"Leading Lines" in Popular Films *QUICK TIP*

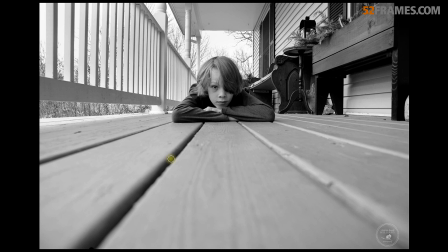Hey everyone, this is Yosef Adest of 52 Frames, here with a quick breakdown of this photographic term, leading lines.
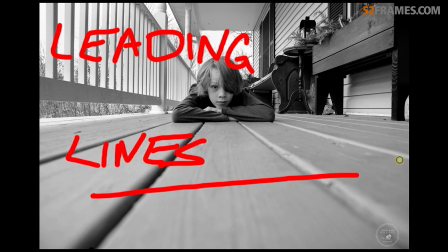Well, what is leading lines? Well, leading lines are any lines that are coming into your frame that
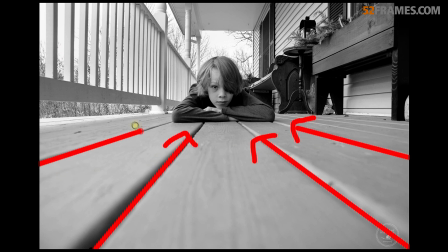draw the viewer's eye into a particular subject or into your scene in general. The best usage of leading lines are usually from the corner of the frame like we see here, but they can really come in from any angle.
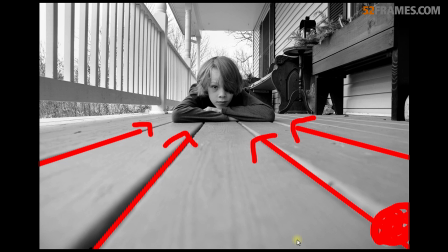And in this shot, which was submitted by Andrea Williams for Lines Week of last year, I see many leading lines. Take a moment and look at the photo. How many leading lines do you see? Well, actually, this too is a leading line, this beam of wood here.
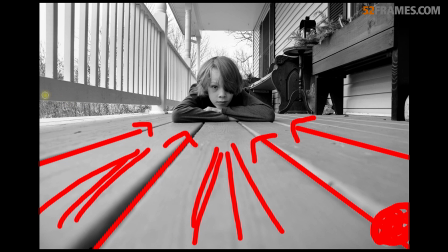And this beam of wood would also be a leading line. This here is a leading line. All of this would be one big leading line, this flower pot holder thing, even the siding of this house.
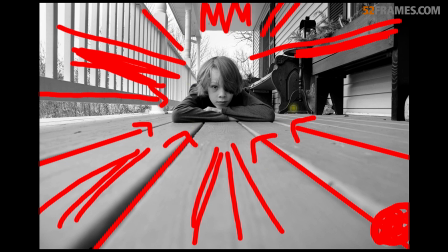And while we're at it, almost this entire composition is designed to bring your attention to the subject, and Andrea would not have been able to get this shot without getting low. Paying attention to lines on the floor and getting low is a really great way to get leading lines in your shot and create immediate interest.
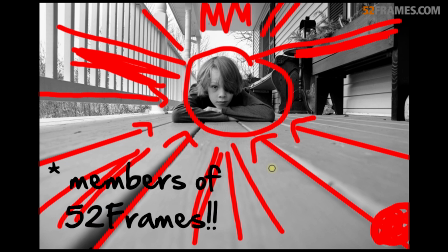Let's look at some other 52 Frames photos and see different examples of leading lines.
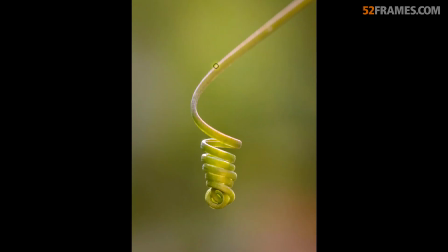This photo by Barry Nirenberg has one leading line coming in directly from the corner, which is the ideal placement for a leading line.
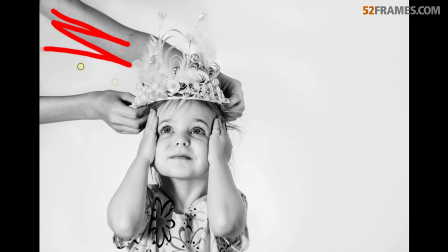Here's another, what I would argue is one leading line coming in from the top left corner, which honestly, if it came in the middle of the frame, I don't think it would be as interesting. This beauty was submitted by Candace Shemp, by the way, for our paper challenge last year.
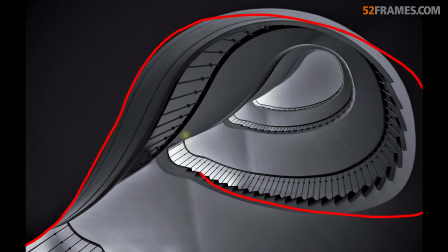Here's another great example of a leading line coming in from the bottom left corner here, and it literally draws your eyes into the center to the brightest part of the image. This lovely shot submitted by Annette Dechow for Black and White Challenge of last year. Here we see an example of two leading lines.
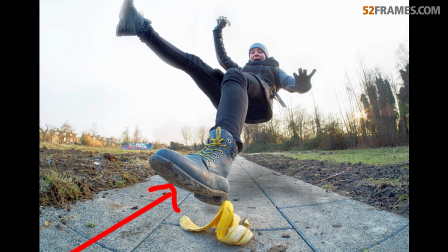Again, an argument could be made that there's actually three or more, but what I see is two distinct leading lines coming in from the two bottom corners of the frame. This one submitted by Yolanda Goossens for Falling, and honestly, if Yolanda hadn't gotten this low, I don't think the composition would have been as interesting as it is.
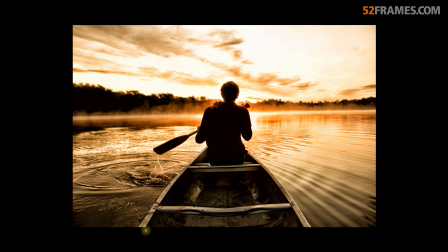This one is submitted by Maris Ellers last year, and this is a gorgeous example of leading lines that are not necessarily coming from the corner,
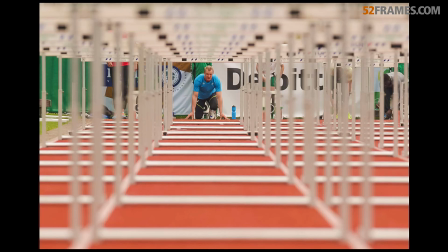but are bringing you into the scene nonetheless. And here's another very clear example by Marcel van de Bos for Looking Into the Frame challenge, where we're clearly seeing four lines bringing our attention to our subject.
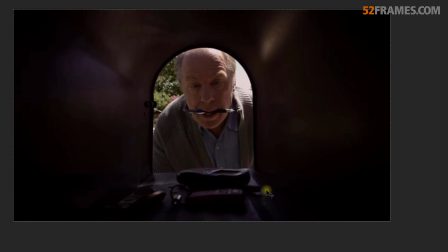Let's take a look at some interesting examples from TV and film from the last few years. These are some shots from a great show called Better Call Saul that has amazing cinematography. And in this example, you wouldn't necessarily identify any lines in this picture, but there's some clear compositional depth that again is directing you towards the subject.
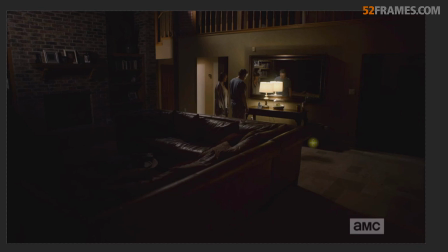Another beautiful visual from Better Call Saul. Again, it's not an obvious leading line, but this couch is coming directly from the bottom left corner and is subconsciously drawing the viewer's eye into the brighter part of the image where our subject is.
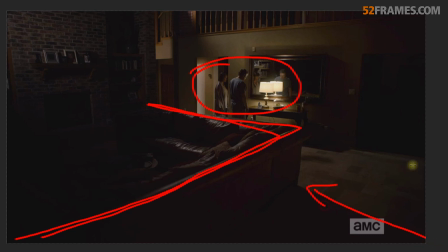As an extra credit, we're seeing some other leading lines here coming in from the corner and from the side that will also help with this look.
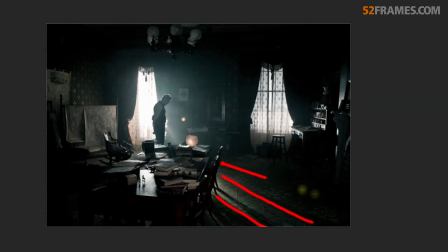Shadows is a very cool way of creating leading lines that are not obvious to a scene.
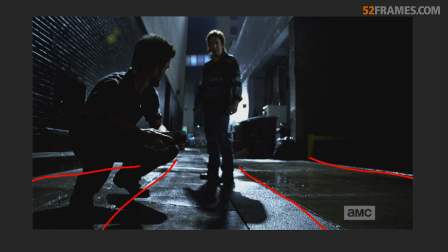And again, getting low will usually yield you some beautiful leading lines. And might I add, it doesn't have to always bring you directly to the subject. Leading lines can just serve to bring interest to a shot. Let me show you a quick few examples from cinema that we can clearly see this compositional nugget being put to use.
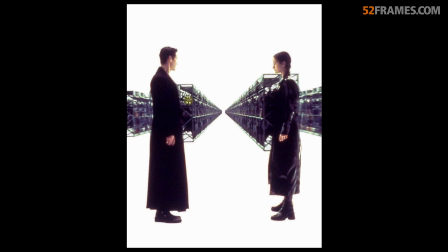Okay, The Matrix is an obvious one for cinematography goodness. You remember this scene where these beautiful perspective lines come flying into the scene.
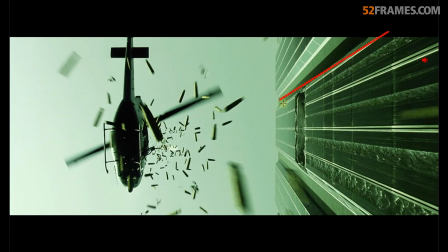This one is a super interesting angle, and what you may not realize is this building is creating some beautiful leading lines and depth that again is bringing the viewer's eye into the action of where they want you to look.